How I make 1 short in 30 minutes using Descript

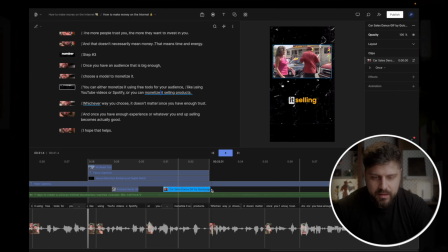So I'm going to put it at 0.6 speed. And by doing so, I can kind of fit this video here.
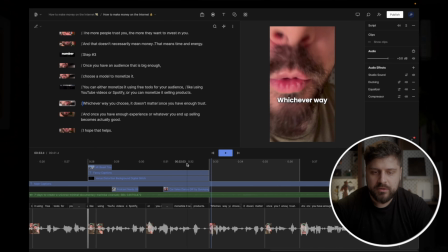Yeah, and I don't need to create like 5 other videos, which makes it so much easier.
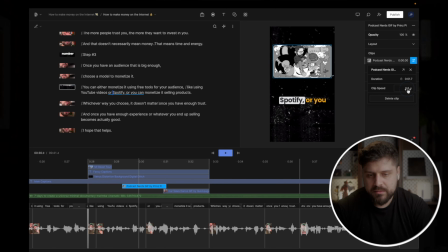I'm going to slow this down a little bit too. 0.6 it as well, and make sure it fits properly. Cool, and Mr. Beast will get slowed down as well. Yeah, 0.6, and then we'll adjust it a little bit, and we're good.
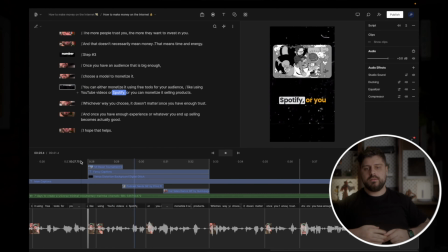So I can see that.
Using YouTube videos or Spotify, or you can monetize link selling products.
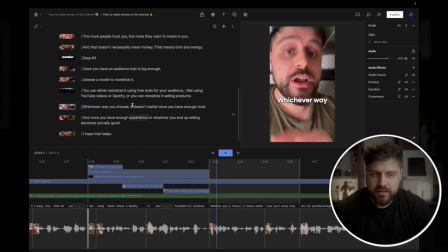Which cool. Now we visualized every single aspect of that, which is very cool, and we did so exactly in the beginning.
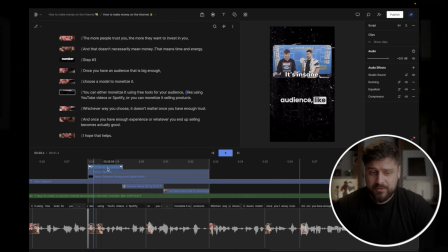And this is like the craziest thing you're going to do in this software. Like the craziest thing is basically stacking 3 different GIFs together.
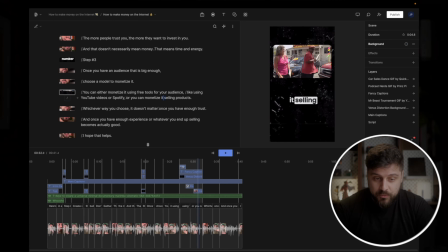Like there is not much more to it. And that is kind of cool because this is so easy and so fast to create stuff.
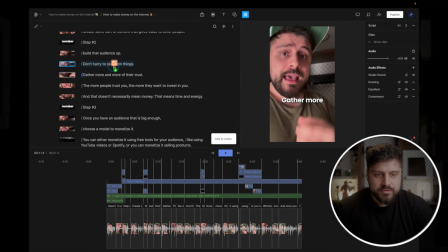And I'm going to add one more, but I'm going to use this preset, which is just the image here. And we're going to put it right here so my eye stays somewhat visible,
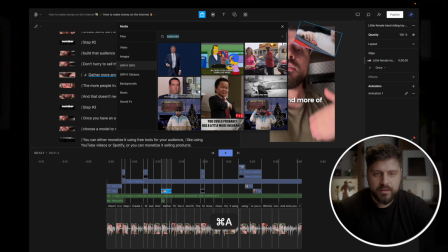and we're going to replace it in the very same way, and let's see. Yeah, in this saying, trust me, is perfect.
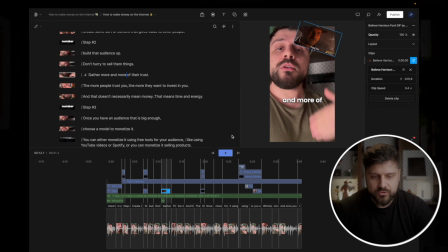And I'm going to slow this down a ton because it's a very short clip, even 0.3, because I want this to linger for a second.
More and more of their trust. The more people trust you, the more...
Cool. Now we have stuff happening at every point that I kind of need.
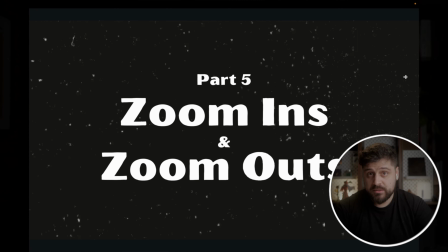Now we want to do a few other things. First of all, zoom ins and zoom outs. After we say every single step, we can do a manual zoom in.
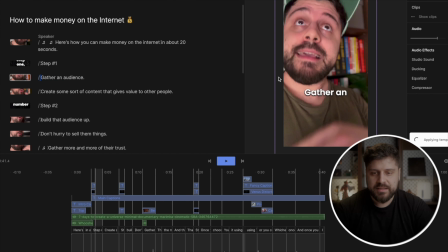Again, we just use the zooming preset that I have, and I'm going to share that with you, so that's going to be easy.
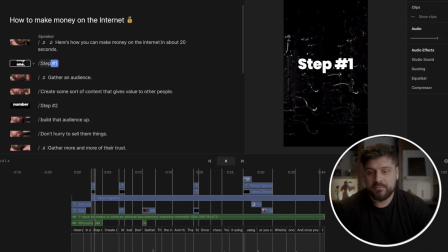But you can see that after step one, the camera will zoom in.
Step one, gather an audience.
There is a bug with zoom ins again.
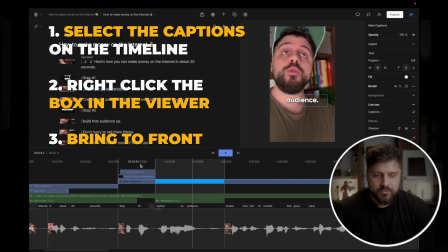This moves my text to the back for some reason.
Gather an audience, create some sort of content.
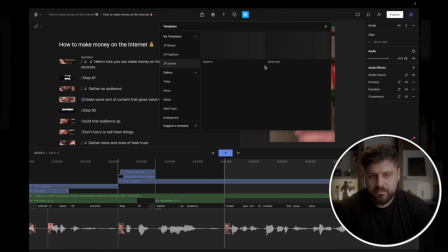When we get to the next part, I want to zoom out back again because I don't need this to be as zoomed in.
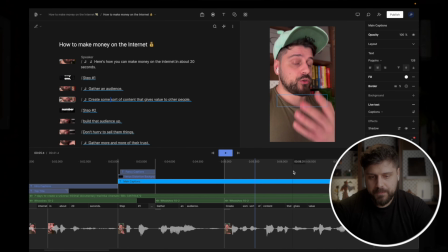Create some sort of content.
Yeah, and we move the text back to the front. So we click on the text and then right click here and say set print to front, and that moves the subtitles to the front. So you can see this looks like this.
Gather an audience, create some sort of content that gives value to other people.
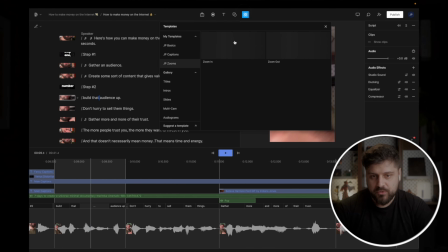Step number two, build that audience.
And we'll repeat the process with the zoom in and then the zoom out again for the other scenes.
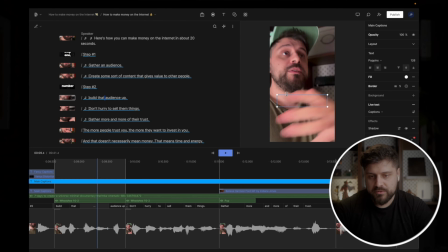Here, because we added the zoom in, we can see the subtitles are missing. We click on the subtitles, we right click here, and then we bring to front.
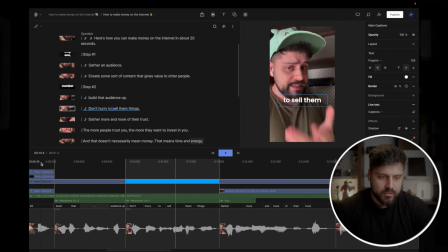We click on the next scene, click on the subtitles, right click, bring to front. It's annoying, but it's far faster than anything else I've tried, so it's worth it. So we go.
Build that audience up. Don't hurry to sell them things. Gather more and more of their trust.
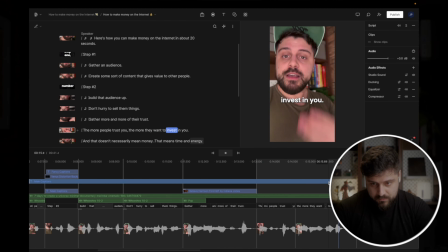The more people trust you, the more they want to invest in you. And that doesn't necessarily mean money.
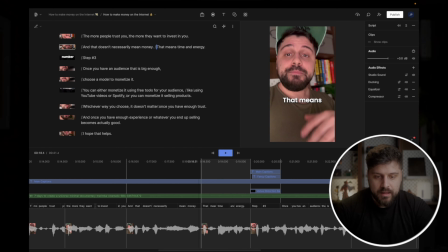That means time and energy.
Here on time and energy, I actually want to add another zoom in because that's a very cool point and I want to highlight it. And I'll do the same trick of bringing this front. money, that means time and energy.
Step number three, once you have an audio...
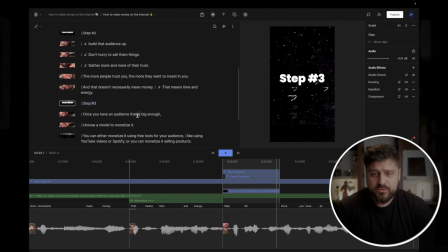Okay, this is great. The audio is absolutely scuffed with the script, but we're so close to the end, so I don't think that would matter too much.
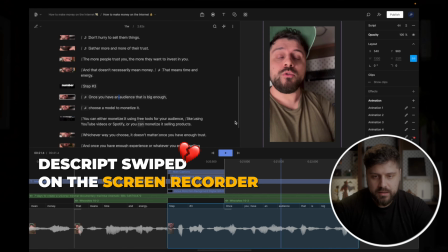We add zoom in and zoom out again. We are going to fix the subtitles once again, and you can see here the subtitles are invisible because they are just at the back behind my head.
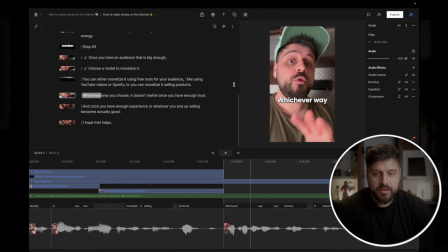Then you have this B-roll screen, and now we have this, which is already animated, so I don't need to animate it.
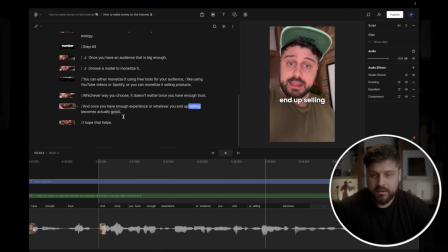And here we have also an animation because of the fact that I'm moving the camera. And you have I Hope That Helps, which is not animated because the camera stood still. So I'm actually going to move this here and I'll zoom in. And this part I need to again reset to 1080 because it's zoomed in already.
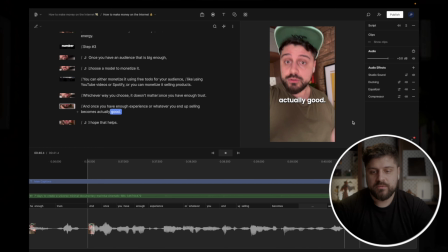You have enough experience when every upselling becomes more valuable. Oh, actually good, that helps. And I hope that helps.
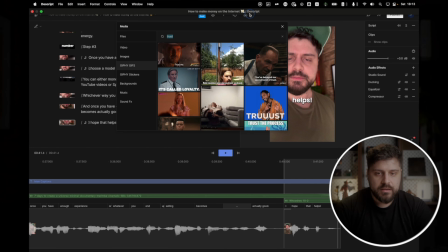I can add this here and I can actually add a different preset for the text just because I can.
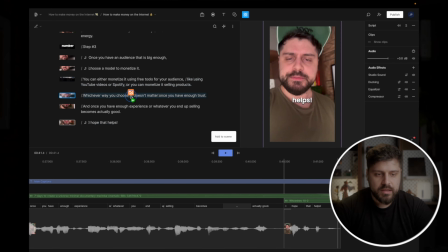And I will actually use a different caption, which is called the textual caption. And that's it. We successfully edited the full video.
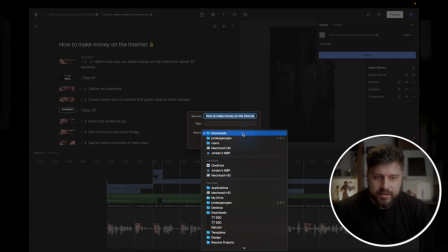Finally, the last part is we have the name already. I'll just export it to, can you expand please, to the desktop.
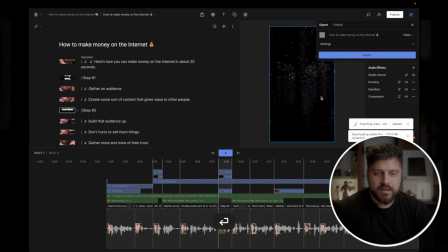While this is exporting, I will open up my notes app. In that note, I will add the title.
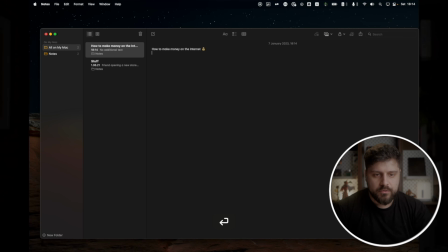Cool. Why write a description of a video on YouTube, TikTok or Instagram?